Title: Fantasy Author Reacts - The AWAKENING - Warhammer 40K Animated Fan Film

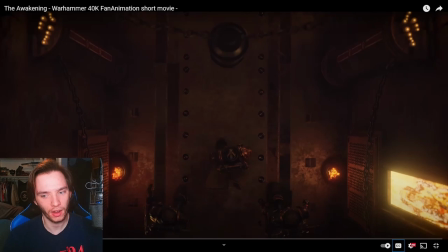16:27 And again, also because it is a fan film, they aren't going to be able to do everything probably to the, at least if they're like my brain, not get it to the perfection. Like if they wanted to get it as perfect as could be,
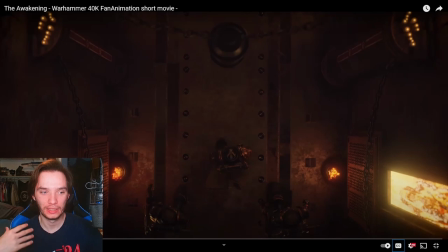16:46 as fluid as possible, this would never get released, right? So you gotta settle for some things coming across as stiff.
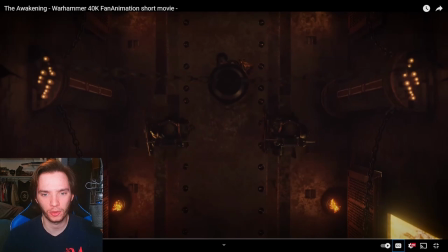16:57 And I think it's fine. I think it does also help establish really kind of the weight of a Space Marine as well, and the armor that they are wearing is like clunky armor.
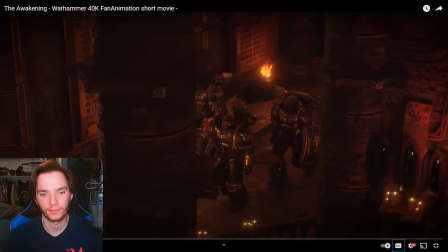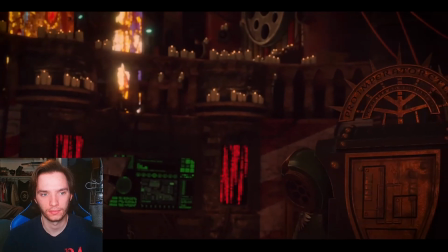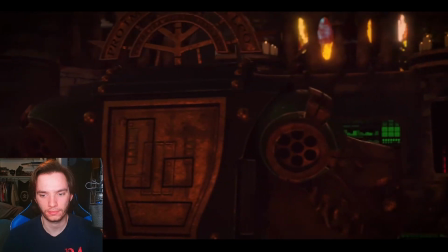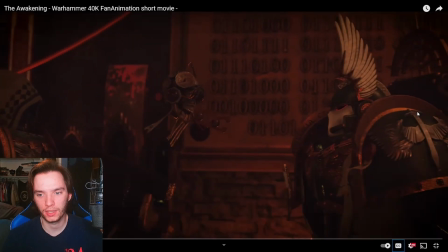17:24 And I do love the dynamic movement here, because a lot of the time in fan films I feel like we see a lot of characters that just stand like pretty still, but no, they have these characters like kind of moving at all times,
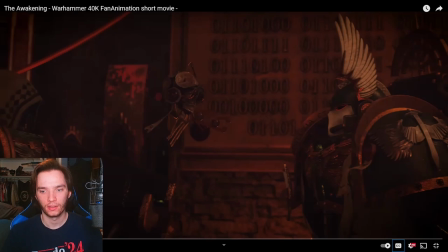17:41 feeling like alive in a way.
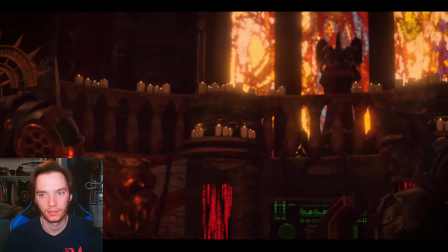17:48 We are here, Tech Priest. Ah, Captain Ramiel.
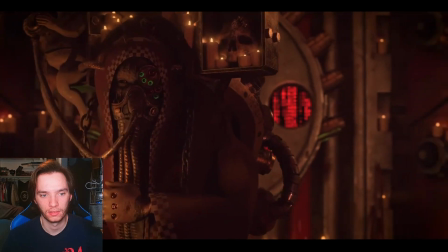17:53 My apologies.
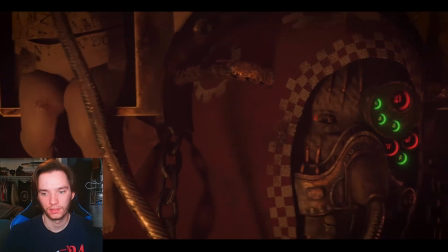17:57 I have been running prognostics, and you have arrived 10.5% earlier than expected.
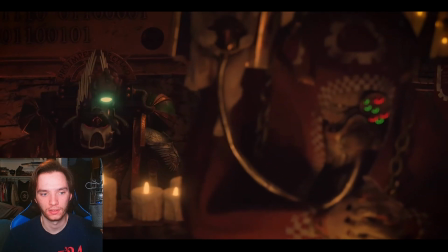18:07 Situation report. Are they truly awakening? Indeed, Captain.
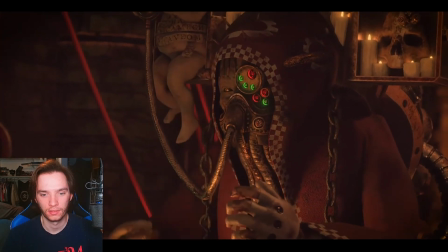18:13 The information leading to your arrival was not false.
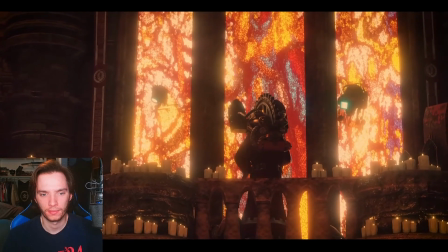18:18 The energy spikes that have been disrupting our networks, their typical frequencies pulsing through this world's crust.
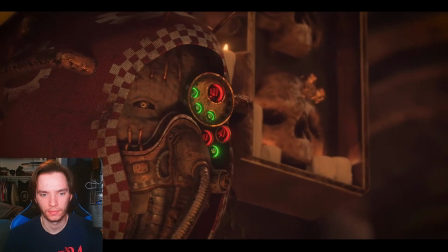18:26 It is most assuredly an awakening.
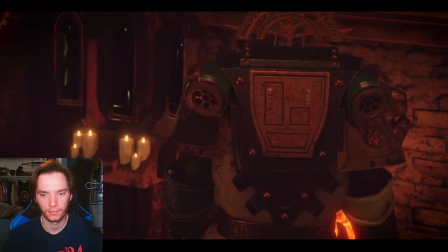18:31 How come no one noticed anything over all those past centuries?
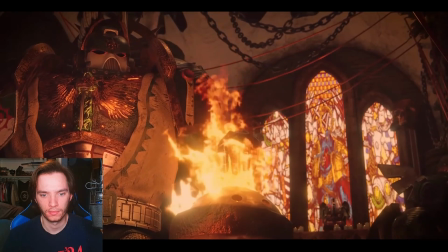18:37 A Necron tomb right beneath their feet.
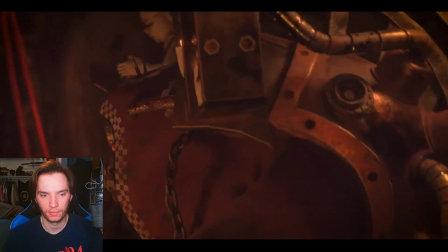18:41 How come one does not notice a malignant tumor growing in their own flesh?
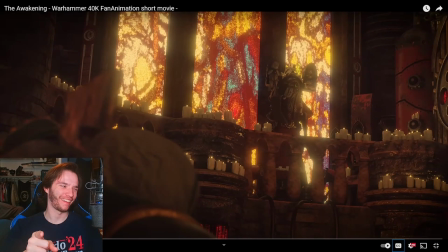18:49 That's a good line. That's a good line. Right? Like, one, we have the Space Marine asking the question that the audience is likely going to be asking themselves internally. And then immediately the Tech Priest relates it to something that the wider audience can understand,
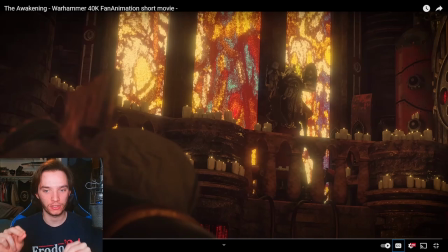19:08 but also at the same time fits within the world of 40K.
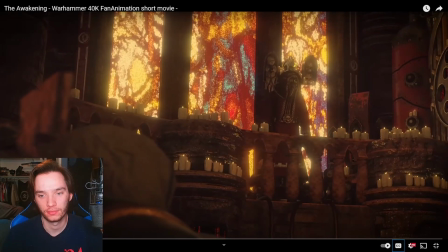19:14 Beautiful line. Great line.
Symptoms may occur long after the onset of the disease.
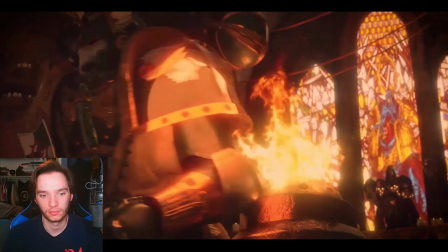19:21 How large is the dynasty? Unknown at this point.
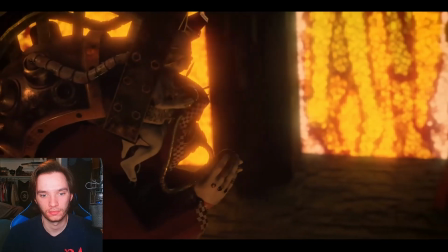19:28 However, by the grace of the Omnissiah, we have arrived in time.
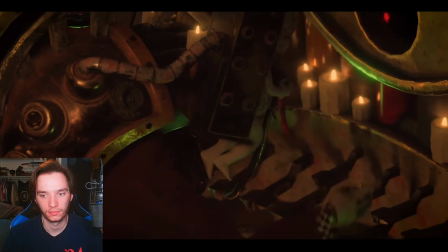19:33 Awakening protocols are long and complicated, and this one is still in its early stages.
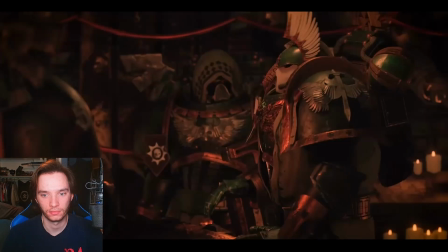19:41 They are yet vulnerable, Captain. Our sensors have picked up signs of battle during our descent.
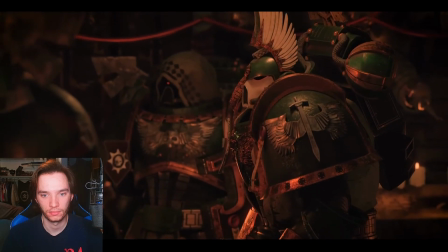19:49 The Imperial might seems to be on the move. Indeed.
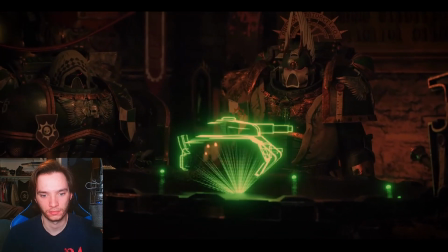19:55 local Astra Militarum units have assumed defensive positions.
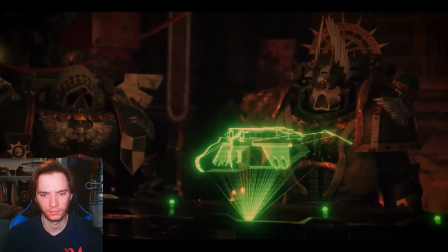20:01 And the Aeronautica Imperialis has been carrying out preventive strikes in the enemy rear.
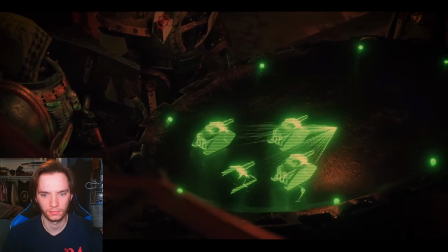20:10 However, several regions are already beyond our reach,
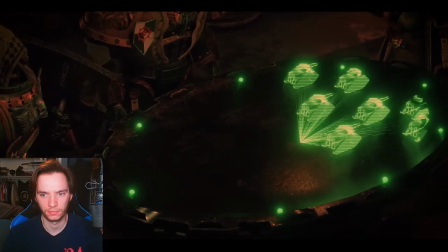20:14 and our forces are slowly losing more ground, despite their best efforts.
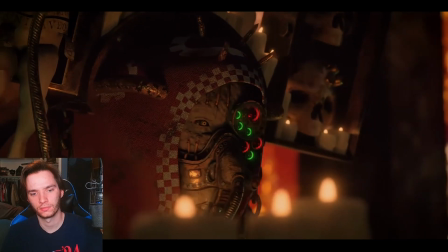20:19 We must stop this cancer in its tracks, or face the inevitable.
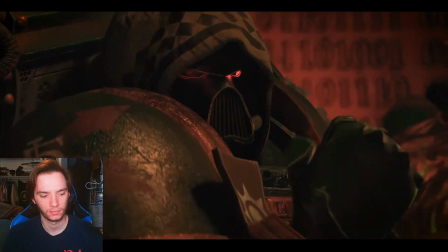20:25 Just tell us where you need me and my brother's priest. The Emperor will take care of the rest.
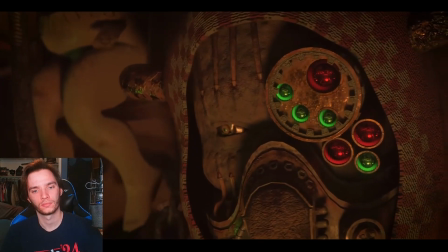20:31 As I have said, Marine, we need to stop the growth from spreading.